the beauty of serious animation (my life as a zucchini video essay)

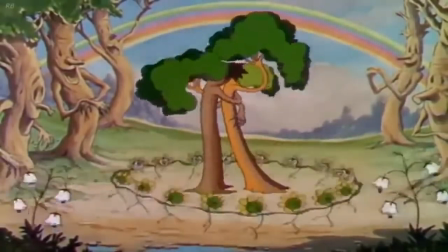(0:00)
Animation is the most free and creative art form employed by filmmakers.
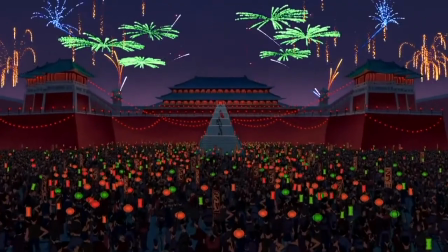(0:04)
It has the ability to create entire worlds and universes from scratch, and immerse the audience in these made-up creations.
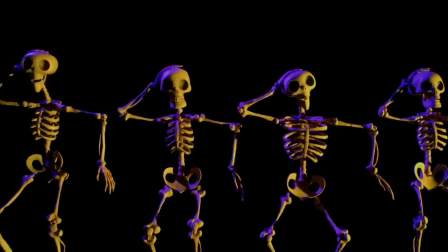(0:11)
Yet, animation is often times brushed aside, considered just for kids and made of fluff, with no actual nuance.
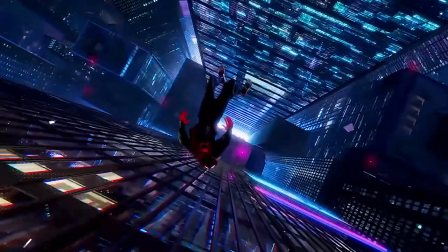(0:18)
This perception of an entire art form can be true for some examples, but it fails the medium as a whole.
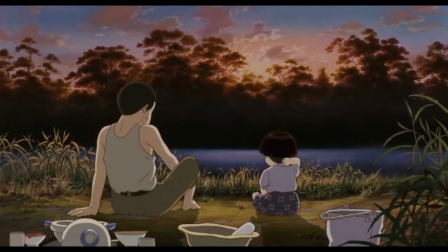(0:24)
Animation, whether it's traditional, hand-drawn, CGI,
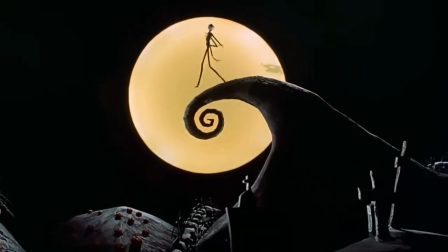(0:27)
or stop-motion, has the ability to tell believable stories in fantastical settings, and it can do those stories justice in terms of the narrative as well.
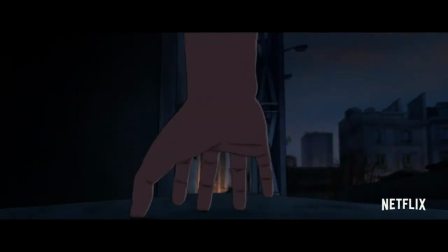(0:36)
This paradox of animation, as a kid's genre and as a creatively liberal format, is best seen when considering American animation with its foreign counterparts.
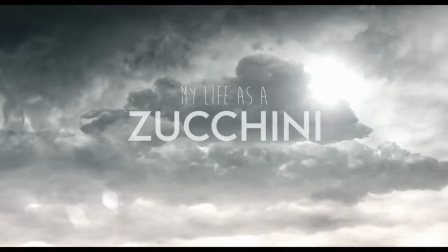(0:46)
Take Claude Barras' French claymation film My Life is a Zucchini.
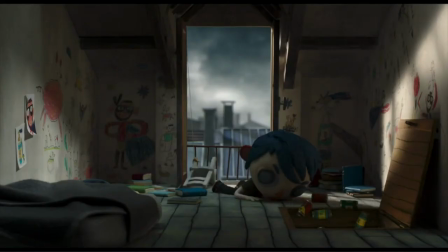(0:50)
My Life is a Zucchini follows the young Icar, although he prefers the nickname Zucchini, as he accidentally kills his mom to escape her drunken rage and becomes an orphan.
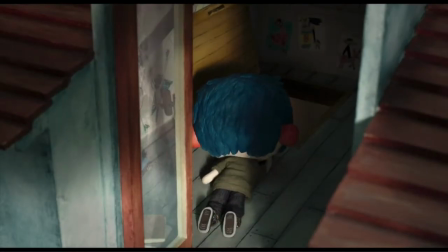(1:02) Zucchini!
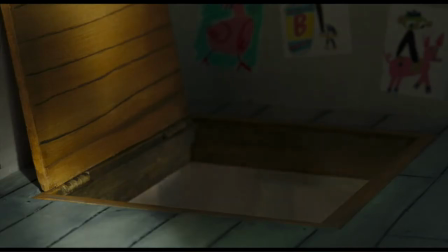(1:06) You are gonna get the spanking
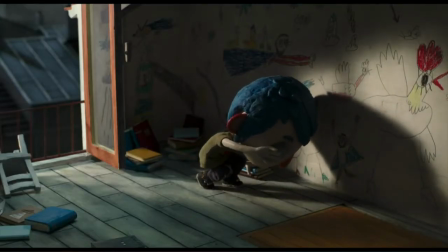(1:09) of- Yeah.
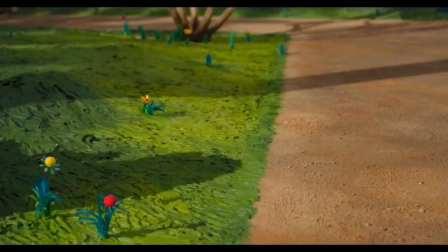(1:20)
Not a totally cheery story. But what Barras, and screenwriter Celine Sciamma,
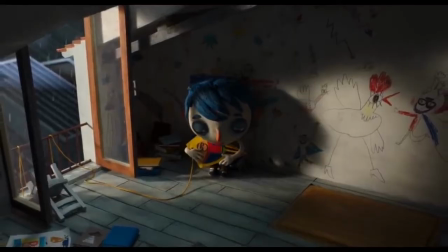(1:25)
does with this tragic story is mix Zucchini's childhood innocence with his rather sad circumstances and creates a nuanced and authentic portrait of an orphan.
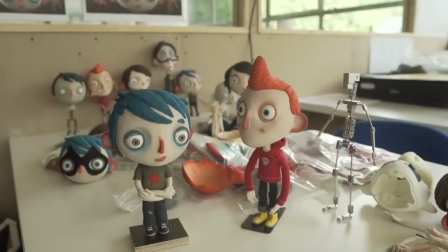(1:33)
And this complex narrative is perfectly shown through the unique use of mise-en-scene and sound recording that Barras employed in his film.
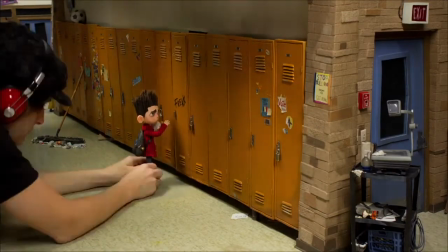(1:42)
Claymation creates a unique cross-section of animation in real life, since the objects used are all real items employed to create a whimsical movie setting.
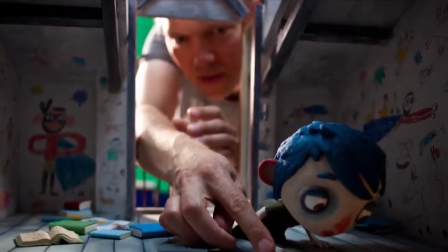(1:50)
Unlike hand-drawn animation, stop-motion uses real-life objects and relies on traditional cinematography and lighting to capture the scene,
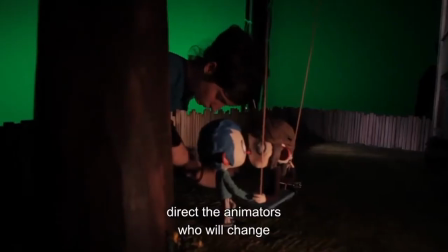(1:57)
which creates an authentic feeling, even if the movie couldn't be farther from real life.
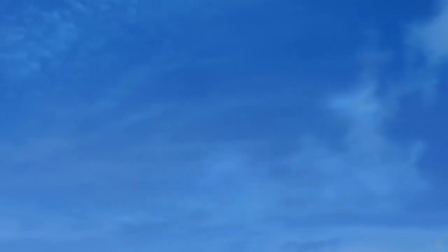(2:02)
For example, clouds in a 2D animation are often overlooked, seamlessly blending into the rest of the movie.
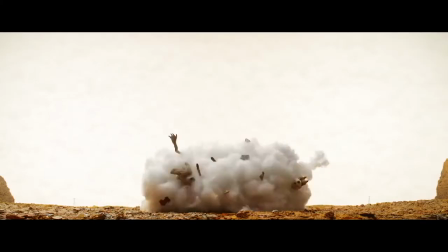(2:08)
But in a claymation, you can't help but notice the real-life texture of the clouds. In fact, most claymations use cotton to achieve the effect of clouds or smoke.
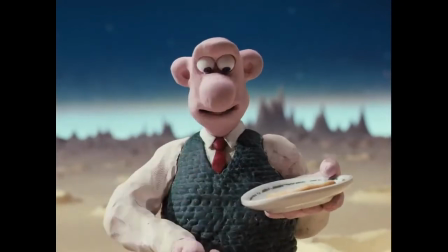(2:17)
Throughout time, claymation has used...well, clay. Kind of a given, I know.
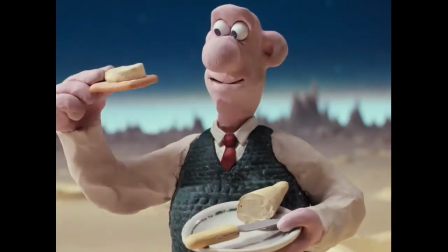(2:22)
This lip creates texture that injects life into a film, and the use of real clay creates a timeless look in these movies.
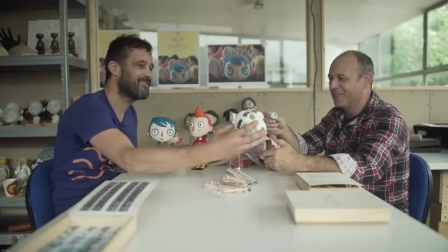(2:29)
In My Life as a Zucchini, however, Baras decided to break out of the mold for two reasons.
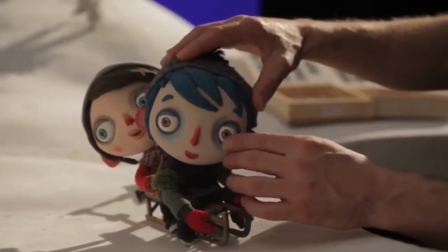(2:34)
One, to streamline the claymation process, which infamously takes a lot of time and money,
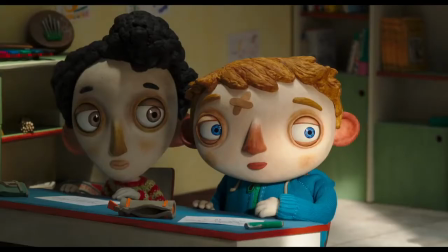(2:39)
and two, to create a unique look for the cast of orphans, each of whom carry sad stories. On the material side of things, Baras and his puppet maker, Gregory Boussard, played with different materials in the pre-production phase,
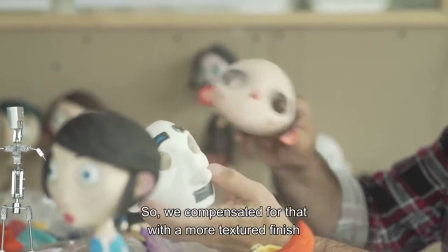(2:52)
and ultimately came up with the 3D printed models painted with a textured effect to create lightweight models that were easy to animate without losing that clay-like look.
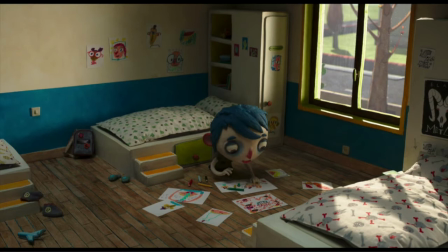(3:03)
Burras certainly employs the idea of show don't tell in his films, and this even shows with Zucchini as he writes to the cop using drawings over letters.
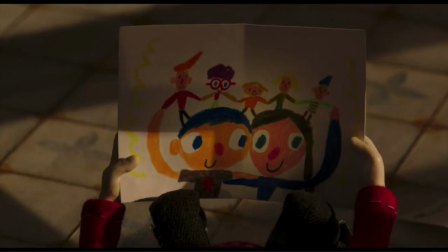(3:11)
There is perhaps no better way to direct a movie in this visual format than to use claymation, where every single detail is purposefully put together.
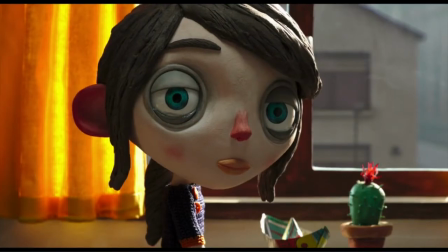(3:19)
It is with this detail-oriented mise-en-scene that creates the powerful emotions that drive the movie.
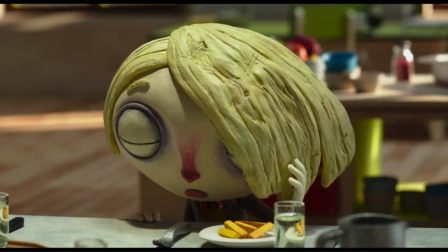(3:25)
Burras also derails from the clay look for one specific aspect of the characters, the eyes.
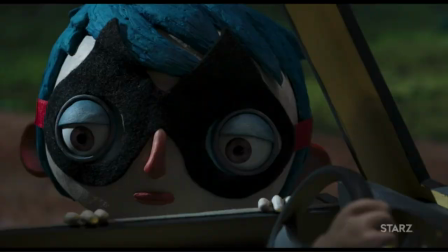(3:31)
He made the eyes purposefully glossy in order to help convey the complex emotions these kids have.
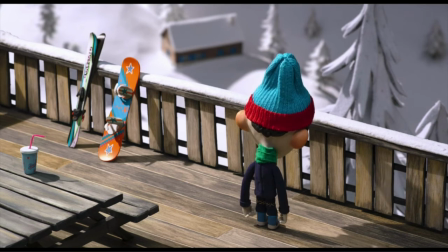(3:36)
Burras also made the heads of the characters bigger than proportion would account for in order for them to be able to convey emotion even in wide shots.
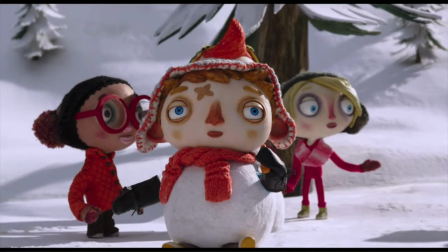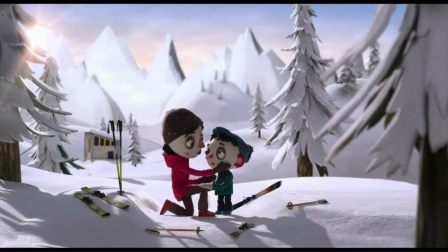(3:50)
The greatest example of this comes from a powerful moment in the film, when all of the orphans look longingly at a mother and a son in a wide shot that zooms out.
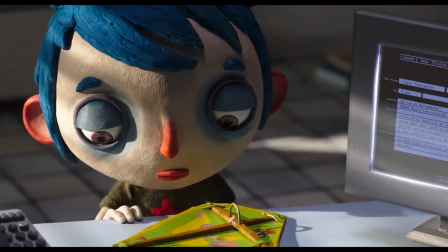(4:11)
The decision to look less realistic was made simultaneously with the decision to convey as much emotion as possible,
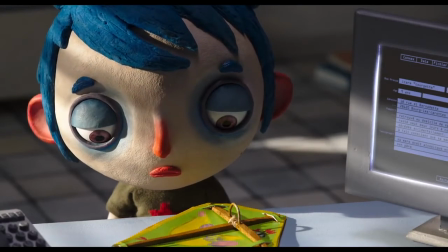(4:17)
which creates the paradox of an unrealistic design that conveys realism narratively and visually.
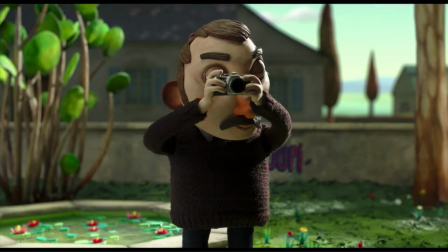(4:26)
Another aspect of the mise-en-scene that Barras employed was the coloring of his characters.
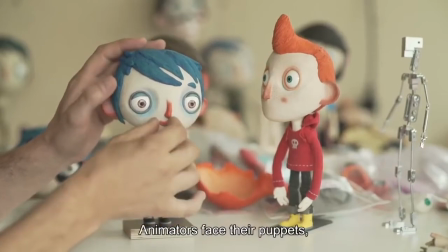(4:31)
Because this is an animated film, the freedom to design each character from scratch gave a lot of creative leeway, and it shows.
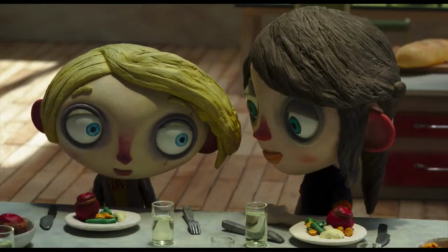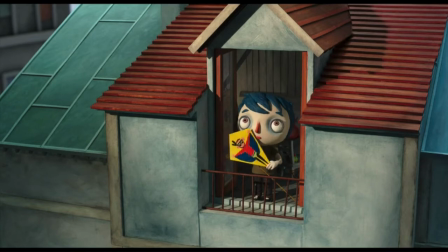(4:45)
The overly red nose and ears with the blue sunken eyes and shock of blue hair creates both a childlike fantastical look to Zucchini,
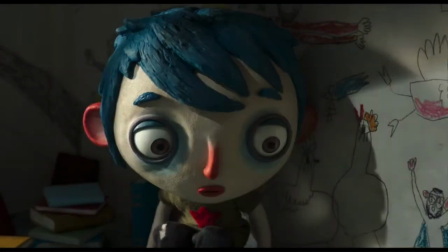(4:52)
while also giving his face inherent sadness as the blue under eyes to know. The other orphans share the uniqueness of their respective coloring,
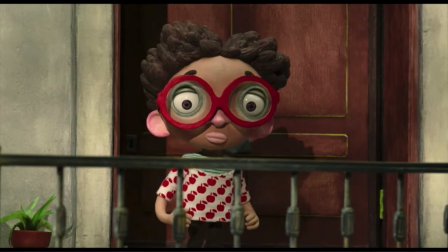(5:00)
and even characters like Ahmed and Beatrice were intentionally designed with both respect to the whimsical look and their ethnic backgrounds.
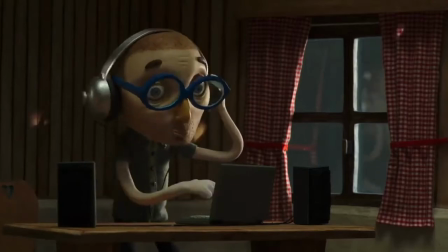(5:07)
The emphasis on conveying emotion through looks, and not words or actions,
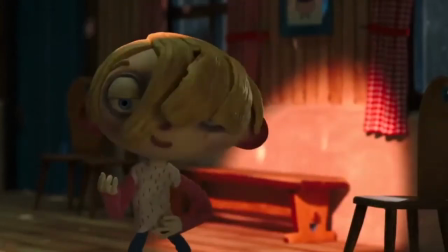(5:12)
was a directorial and aesthetic approach to conveying the nuances of this story, and this style is often lost in traditional Western animation.
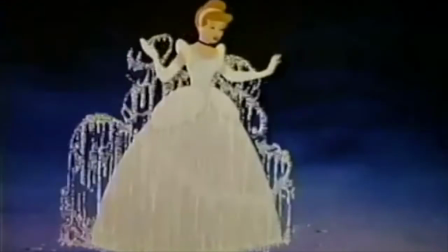(5:20)
Take Cinderella, for example. Cinderella, at its core, is a movie about an orphan living in an abusive home,
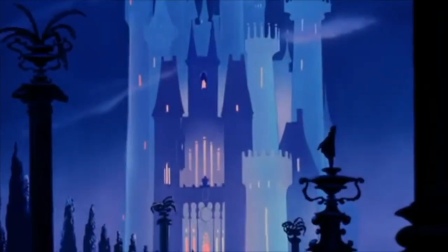(5:26)
yet the animation in this movie was used primarily to tell a story with fantastical elements while keeping the more normal components conventional.
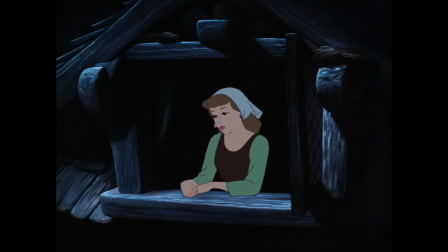(5:34)
Instead of capitalizing on the unlimited ability to design Cinderella and visually show her tragedy or any sort of authentic emotional trauma that she most definitely feels,
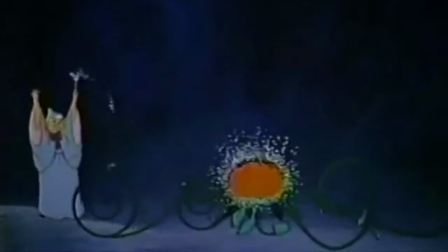(5:44)
this movie only employs the limitless boundaries of animation in order to make animals talk and pumpkins turn into carriages.
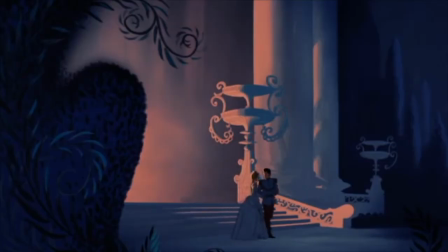(5:51)
The movie is painted over it with a glossy filter, most likely a decision made in order to keep the movie feeling PG and family-friendly.
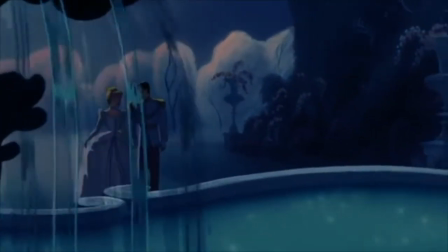(5:59)
But it's with this decision that the movie fails narratively.
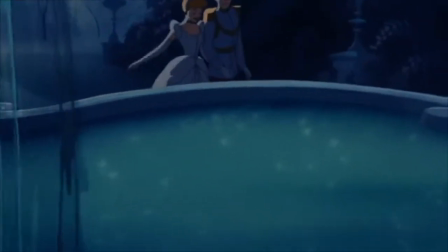(6:04)
It isn't a movie that people often find themselves re-watching, and let's not even mention the failure of its live-action remake.
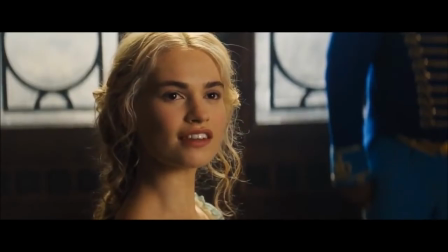(6:10) I forgive you.
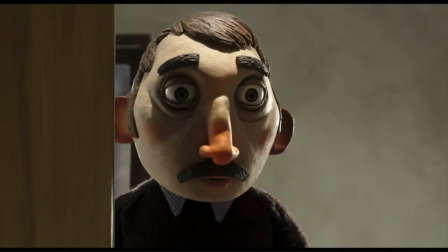(6:15)
Because Boris doesn't shy away from showing the deep emotions, both narratively and visually,
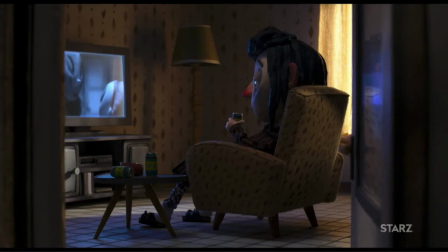(6:20)
he does a great job of telling a story that is nuanced, relatable, and entertaining.
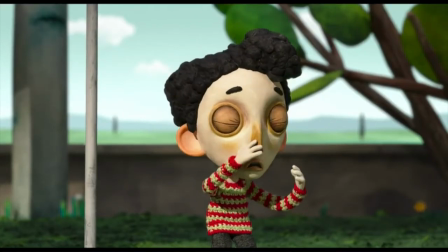(6:24)
He expertly mixes comedy and drama to create a delightful film, and he does this without straying away from the reality that there are kids like Zucchini all around the world.
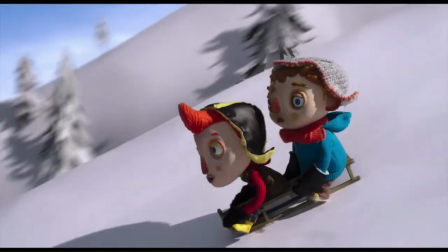(6:34)
Another way in which he maintained the realism of Zucchini's story, and the stories of other orphans, was by changing the way that the voice actors were recorded.
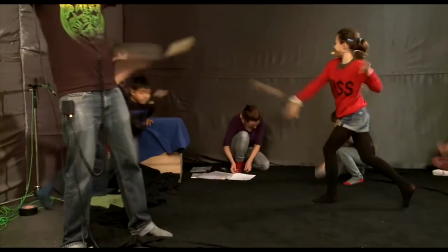(6:43)
Barras wanted to create an authentic story, and he did so by casting children that fit the personalities of each character in the film, regardless of acting background.
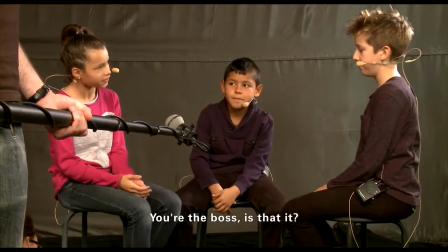(6:51)
In order to make a realistic environment, Barras had the kids actually act out the scenes as they were recording.
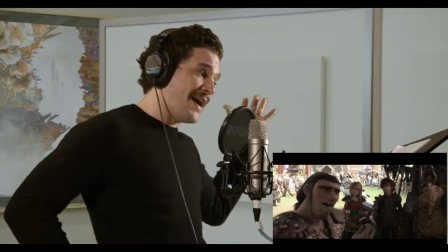(6:57)
This method of voice recording is vastly different to the traditional recording of individual actors separately and within the confines of a recording studio.
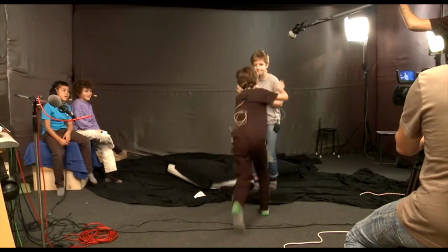(7:05)
By using this technique, Baras and his animators were also able to animate the actions of the kids with a realism,
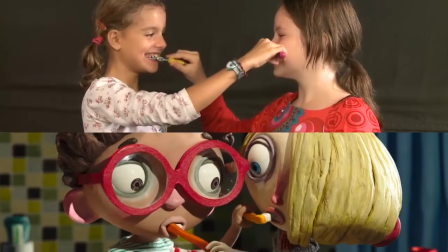(7:12)
seeing how each kid moves as they were acting at the scenes in real life. This non-traditional voice recording not only lended itself to authentic and great voice acting,
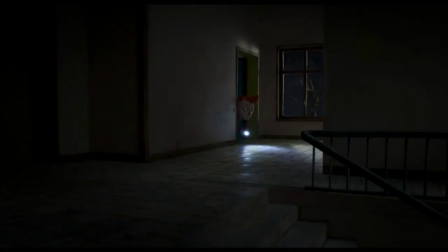(7:23)
but it also guided the choices behind the blocking and choreography of the characters. My Life as a Zucchini is an independent movie with a budget of $8 million and a US box office of only $300,000.
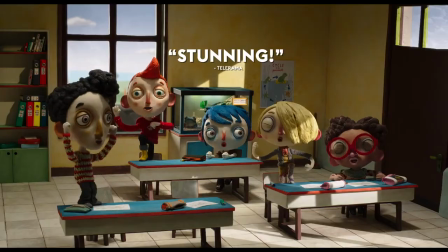(7:35)
Yep, only $300,000. But while My Life as a Zucchini wasn't a big Disney blockbuster, it garnered critical acclaim.
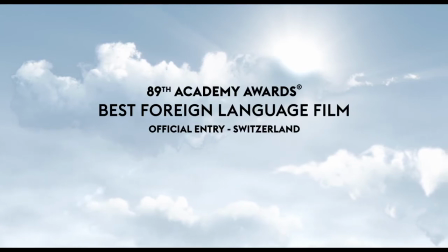(7:44)
Nominated for Best Animated Film in the 2017 Oscars,
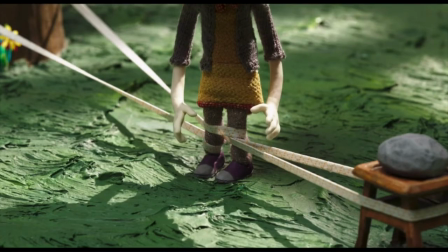(7:47)
Baras' film made waves for its beautiful handling of childhood trauma and by being an animation that was unafraid to delve into darker and more nuanced subject matter.
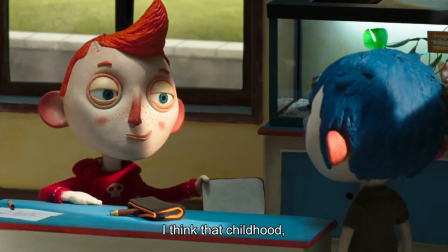(7:55)
In childhood,
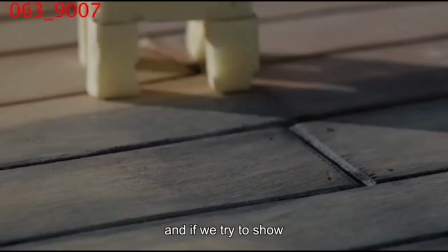(7:57)
if we talk about it with delicacy, if we try to show that children are also sensitive and intelligent beings,
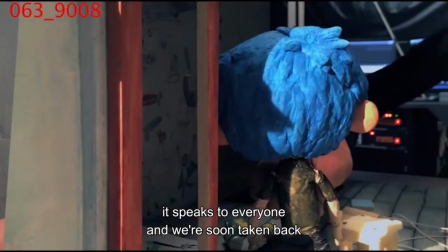(8:06)
it also speaks to everyone and we are very quickly plunged into emotions and in our own childhood.
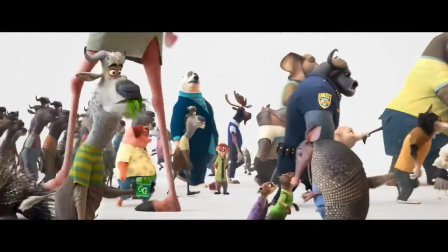(8:14)
But when competing against the U.S. Zootopia, this quaint French film stood no chance.